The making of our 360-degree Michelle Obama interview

Because part of 360 is you want to give people the ability to look anywhere they want and follow their interests in any way and give them things Reward them for looking reward them for checking things out right even the setup of how we set the shot You know we we chose not we wanted to have cameras there to do those cutaways, but we also wanted interesting things So if you watch the video I want a slider bouncing back and forth the entire time the entire time And we use that shot once in the piece and I wasn't like super into the shot But it gives some action to that background, right? And staging that out is part of how we conceptualize this whole thing, right? You wanted to be able to look at... Because we very easily could have taken us out of that room entirely and left you in an empty room. Actually, Miriam, do you want to explain the crazy cheat we figured out for this?
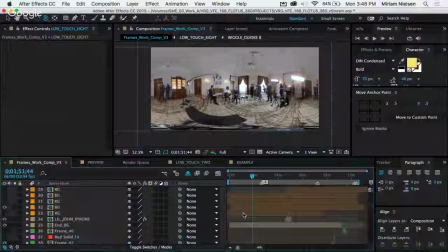(13:06)
So because cutting is so jarring, and obviously this interview is about, what, 20 minutes long? Yeah, it was about a 20-minute interview that we cut down to 10. To 10 minutes. So there are some cuts, and we've hidden them in a bunch of different ways. But the easiest way we did hide it was we took just a straight 10 minutes of the background of all of us crew hanging out
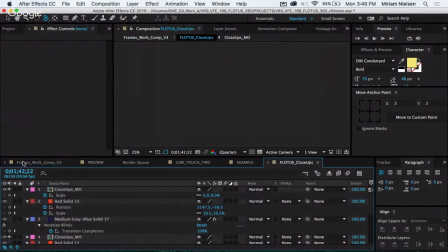(13:25)
and ended up masking it out so that the background never cuts at all.
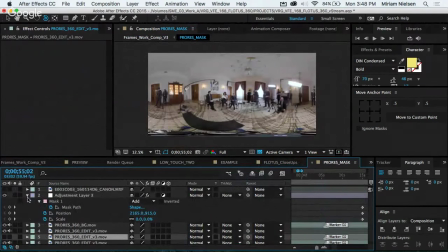(13:33)
We have... Let's see if we can get it to show up.
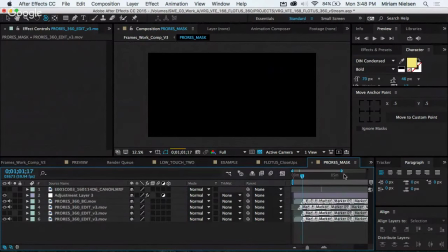(13:38)
More sound effects, please.
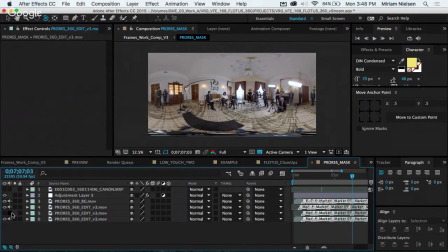(13:42)
Load, computer. You can do it. Actually, while this loads, this might be a good time, speaking of sound effects, to bring in our sound guy. Come on over. I'm going to actually hop out and let him sit here. All right. I can come back if you want, but if you don't want to come back. If anyone has any questions about the photography for this entire production, please start dropping them in. And once we get to the question and answer part of this at the end, we'll bring James back and he'll be very happy to answer all of them.
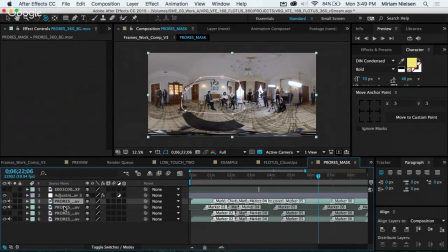(14:12)
So Miriam, show us what's happening here. So I've got a pretty standard thing in After Effects where I have duplicates of the main video layer. But one of them has this great mask on it, which, if I turn it on, you can no longer see the First Lady and Eli and Caroline Adler because we've masked out
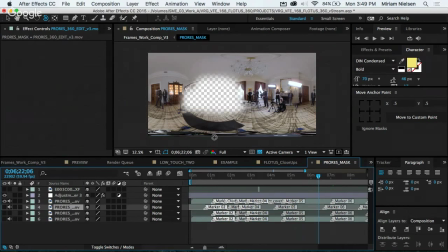(14:28)
a video of just the background and all of us for the ten minute long of the video. But then behind that I have their video with the appropriate cuts. And so we've found a way to hide those cuts within that tiny sphere, but we didn't have to worry about hiding all the cuts of us. Because when you cut everything around you, it becomes very disorienting. Tom jumps like 10 minutes.
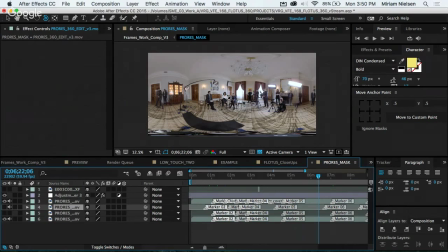(14:48)
Yeah, especially me because I'm jumping. But this was a way for us to draw your attention away from the center of the screen where we could cut that. And then the next stage for that, so figuring out, okay, how do we cut without wiping to a full graphic? Because if we wiped to a full graphic the entire time, it would get impossible to watch. so the idea was how do we keep you in this room but do that and our first thought was like oh well we'll just blur out the background and make the graphics feel like they're a little bit closer actually before we get into this let's actually introduce Andrew who's been sitting here quietly. Andrew Marino ladies and gentlemen sound designer extraordinaire and sound recordist. You'll see him in the video. Yeah, I'm in that. He's got like a frame handle. Right side of the frame, holding the bag.
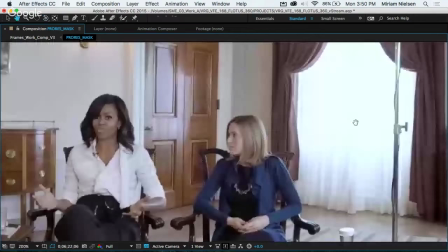(15:36)
Yeah. There he is. So Andrew, we have your attention. Tell us a little bit about, you know, what was the motivation behind the sound design? Well, the motivation was the animations, obviously. you kind of get the sort of feel of what you want to sound like by the kind of feel of the animation. So it's a little cartoony, but not overly so, where it's not silly. I didn't want to make it silly. And also, this is like virtual reality, so it's like sci-fi. I wanted to get a lot of science-y noises in there.
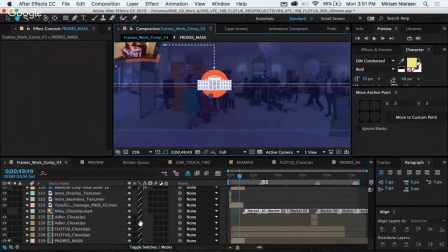(16:22)
Yeah, I think.